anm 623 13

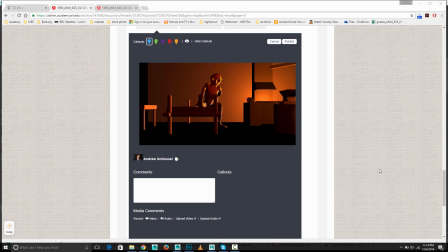(0:00)
First we have chord.
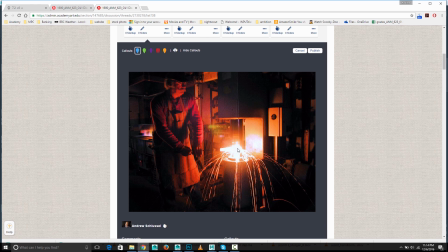(0:02)
Um, Here's an example of a source image you use where you have this light lighting the character.
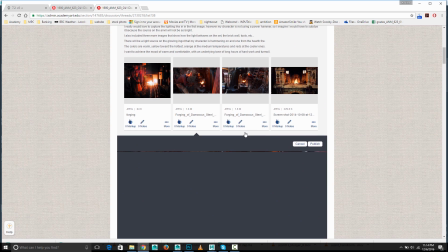(0:10)
And there's a couple other ones which are not so extreme,
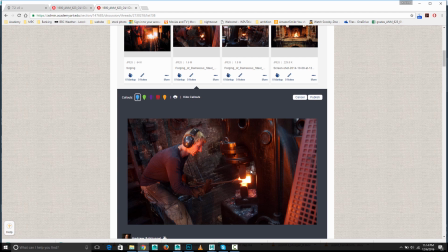(0:15)
where it's more sort of daylight lit and the glowing object has sort of a minimal effect on him.
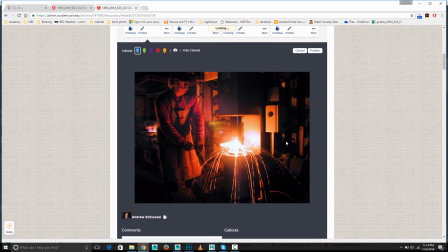(0:22)
But I feel like this was the one that was closest to what your images look like. And a couple of things I note here is that there is detail lit by other lights, like there's some daylight lighting this area here,
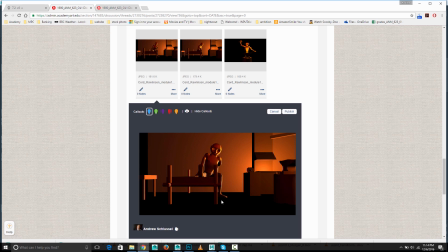(0:37)
whereas yours doesn't have that kind of contrast, and you have a lot of stuff falling to black. So what I'd encourage you to do is have kind of a slightly blue tinted light to contrast this and fill in a lot of these very dark shadow areas.
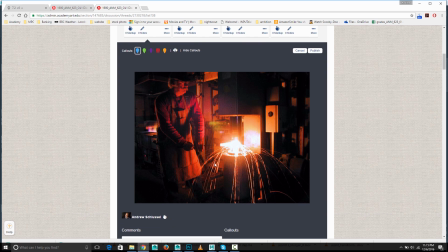(0:50)
The other thing you might notice about this is see how whatever's closest to this is lit very bright. For example, this area here is so bright it's overexposed, and his forearm is very bright, but by the time we get to his face it's not as brightly lit.
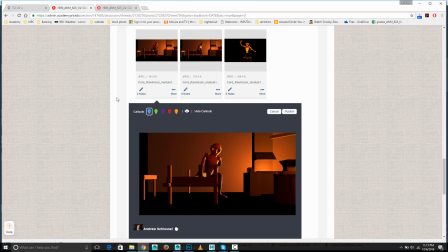(1:07)
And for that you might want to try using the decay on the light, like use a quadratic decay. You might find you have to turn up the intensity to do that. But for example, if the source of light is right here, which I think it's supposed to be, this kind of backboard thing would be very, very bright.
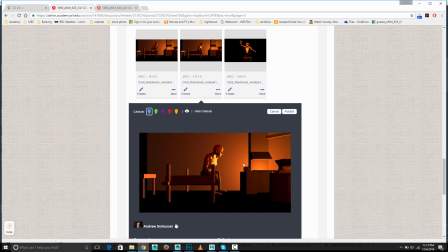(1:26)
It would be overexposed, and this would be, less lit than that. And in fact, but we have the opposite. We have this very bright and overexposed, and we have this less lit.
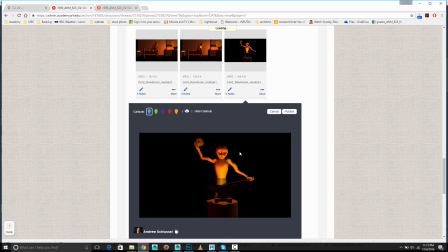(1:35)
So, yeah, and that's a nice dramatic thing, but again, fill in the background with some detail.
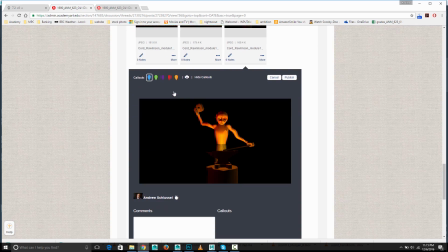(1:42)
So, yeah, this is good work. It's dramatic. I think it's pretty close, and I would just like to see
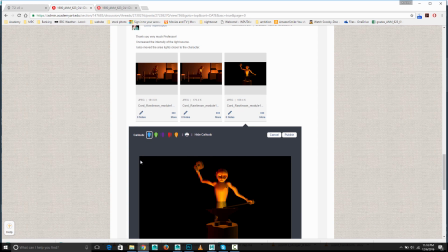(1:49)
yeah, a little bit more, and definitely kind of filling in with that contrasting cool colored daylight. By cool I mean slightly blue tinted daylight. Next we've got Mario.
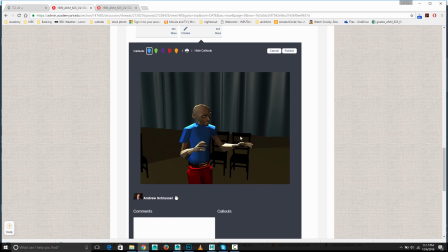(2:01)
Yeah, this is looking pretty good. It'd be good to see a couple other shots or angles on it. But I like that he's got a nice kind of rim light on the head and some highlights here.
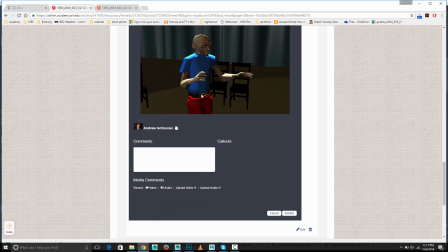(2:11)
It looks interesting. Not sure why we're getting those kind of bright areas there.
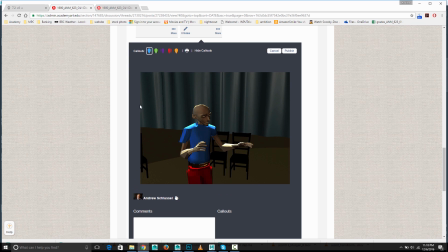(2:16)
You mentioned it's not showing up smooth. What I suspect it is in Maya.
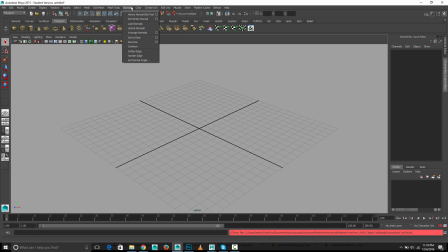(2:21)
If you're in the polygons menu set and you go to normal, select your surface and go to normals, soften edge.
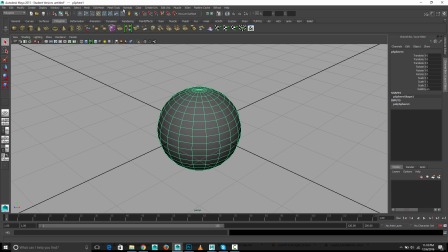(2:28)
If you look at like a sphere, by default it's softened. So if I go normals, harden edge, it looks like that. And if I go to normals, soften edge, it'll look like that. So I think that's your issue here.
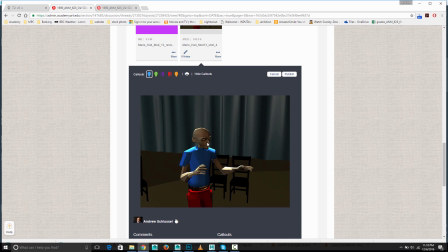(2:45)
Yeah, maybe, I don't know if he has eyeballs right now, but typically maybe getting a little bit more light on his face, maybe just some little area light or something, just to get his face brightened up a little bit, because we want to see those facial details, and our eyes are attracted to areas of highest
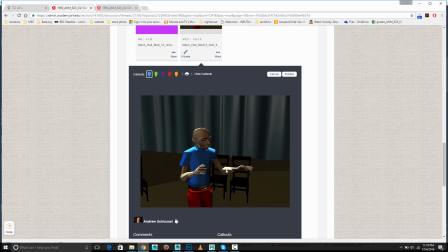(3:06)
contrast, which in this case is this sort of forearm area. So that might be a little distracting to have that be the brightest area in the frame, but so maybe a little bit more light on the face would help it out.
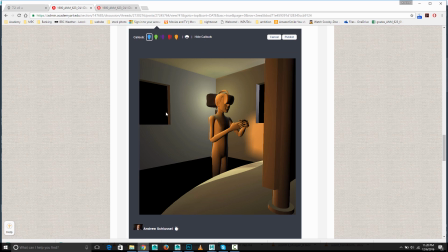(3:18)
But yeah, overall it's a good. We've got Mark here, and yeah, this is a nice look. It's always good when you have some contrasting colors going on in different areas of shadow and light. It's good to have the sort of a cooler color in the background and a warmer color on the character.
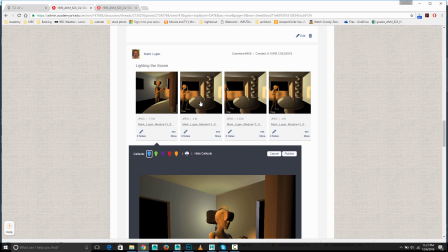(3:38)
It could be good
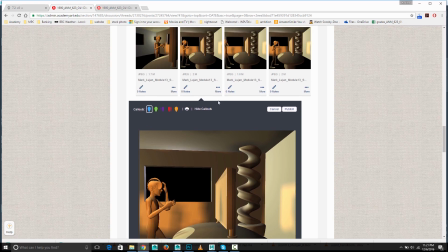(3:42)
to fill in some of the darker areas on the character.
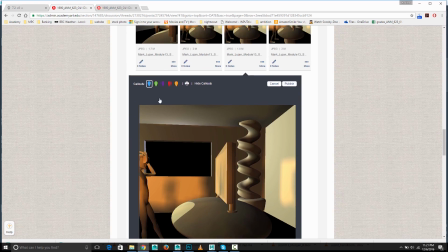(3:48)
If we look at,
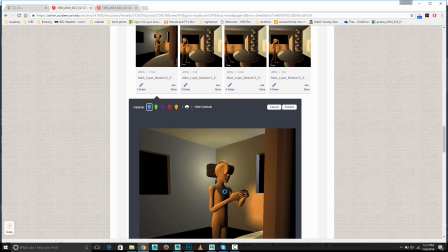(3:53)
let's look at this angle here. You'll notice how sort of dark this side of him is and the front of his visor.
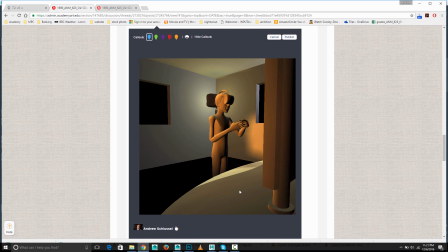(4:02)
And one way that you could fill that in is to simulate the light of the television set.
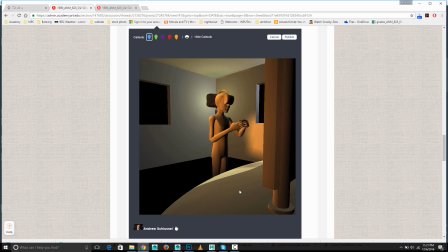(4:07)
So you could have a slightly blue tinted, maybe area light hitting him from the front, relatively low intensity, that kind of fills those in a little bit, might give you a little more contrast in the character. And I feel like that front of him is too dark for a room that's otherwise pretty well lit.
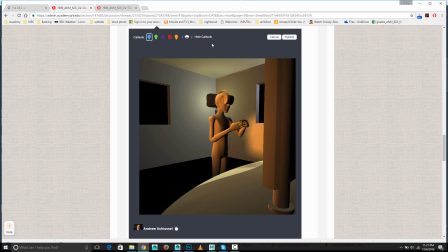(4:24)
The light would sort of bounce around the room and fill that in. You'll want to have something through the window so it's not totally black. You could put even just like a photo of the outdoors, or even just like a really overexposed bright image if it's daytime,
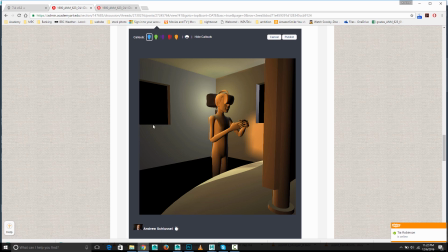(4:38)
or just some kind of lights if it's dark. And then for the floor, oops. Yeah, just either put in a surface there.
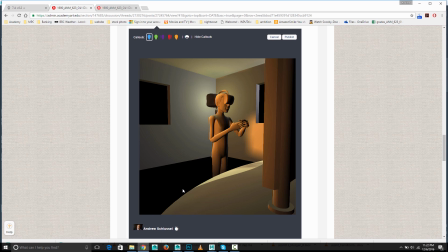(4:54)
I don't know why it's black, but if it's lacking light, you'll want to get some light pointed at it, or maybe a texture's missing or there's not a surface there. I'm not sure what the deal is, but whatever, make sure there's some kind of visible floor. However you decide to do it.
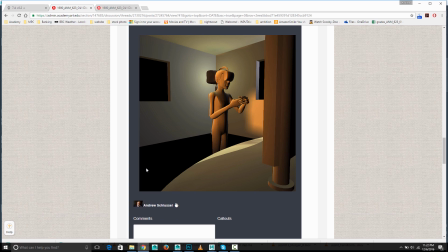(5:07)
But yeah, overall it's got a nice look. It's kind of got different areas of light. It's got some color contrast. There's nothing too overexposed. I would say the main thing is, getting the floor of the window fixed and filling in some of this very dark area on the character.
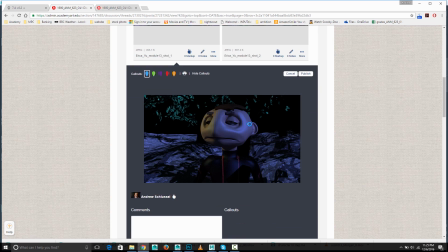(5:22)
So this is Erica, and yeah, definitely got a good nighttime feeling going on here.
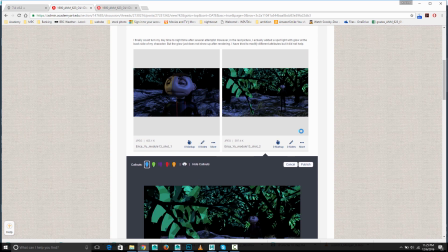(5:28)
It really looks like a moonlit scene.
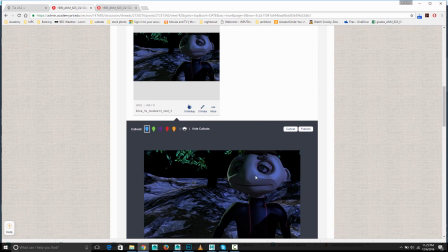(5:35)
Maybe try to bump up the brightness of the character a little bit compared to the background.
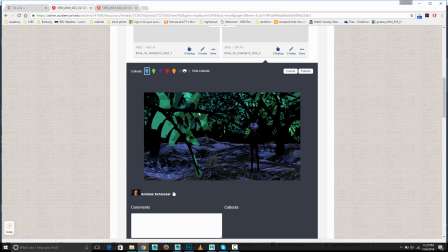(5:40)
In a shot like this, the brightness of the green kind of overtakes it. So if you can get that to be a little dimmer, or get a little bit more light on your character. If you could get him kind of a rim light to separate him from the background, kind of a bright light along the edge, just kind of,
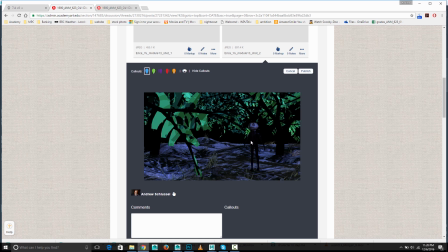(5:59)
either get your moonlight to hit that or shine another light on him to fake it.
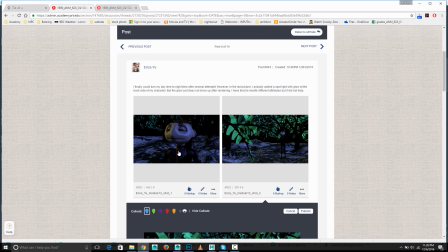(6:04)
I mean, you have a little bit of a sense of a rim, right here, but there he gets kind of lost against the background.
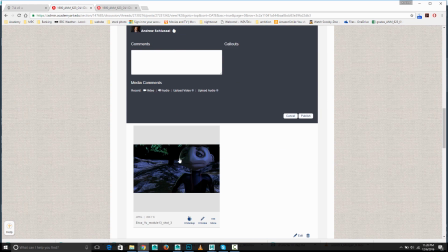(6:10)
So a nice bright rim. I mean, you've kind of got a rim here going on good, which is what I was talking about.
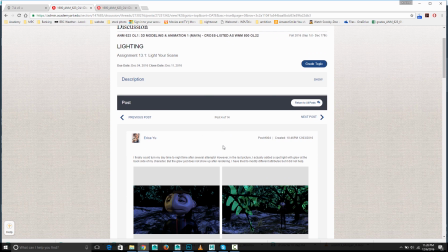(6:15)
But if you can get that for his whole body, that would be good. And then you mentioned the spotlight with the glow, and unfortunately, spotlight with the glow,
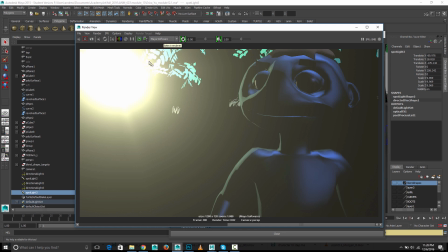(6:23)
you'll notice I changed this to Maya software, and you'll get that that glow. But when using Mental Ray, fortunately, the optical effects like the glow does not render in Mental Ray.
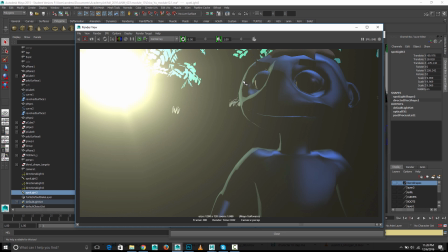(6:43)
So yeah, you'd have to use my software, but I don't know if you want to get my software because you may not be able to get the look that you want otherwise. So it's a trade-off. So we've got Yuri.
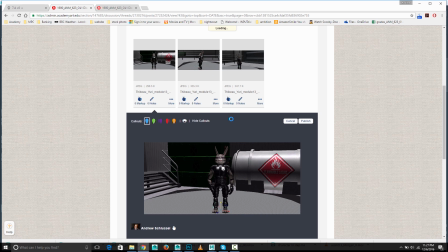(6:57)
I think that it'd be good to kind of break up the area with some light. It's maybe too evenly lit, and I think it'd be good to think more about the light sources. Is it lit only by sort of internal fluorescence, and if so, are those just at the top?
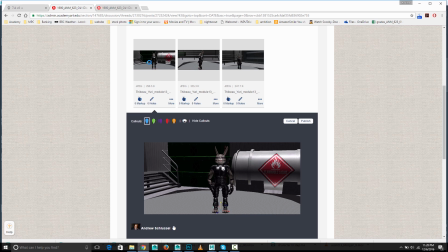(7:16)
Are there lights on the ground? Are there emergency lights or warning lights, or just kind of thinking about what are the sources of light and where are they located? Right now, it's a little bit maybe too flat and even.
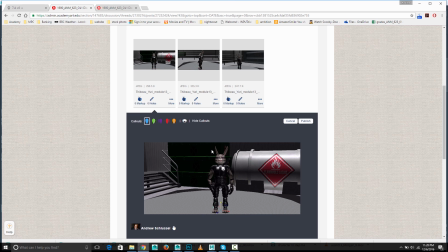(7:32)
And the other thing is that this back wall seems to have fallen into darkness, and in an otherwise sort of evenly well lit room, you'd expect that to have some light bouncing on it as well. So yeah, and I think just thinking about light sources, where those light sources are,
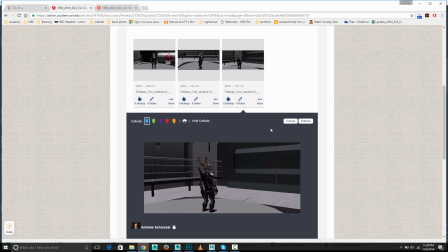(7:52)
and kind of trying to break things up a little bit, so it's not quite so flat. And you can do things to make the character pop, like try to justify some source of light that gives him a rim light along his edge to help him separate him from the background. It's helpful.
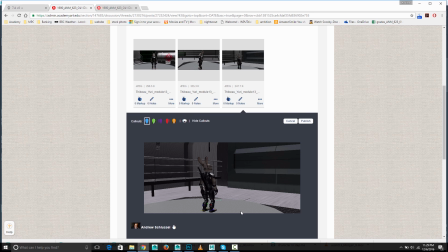(8:08)
And then of course cast shadows will help put him on the ground. This is Todd, and yeah, this is a nice look.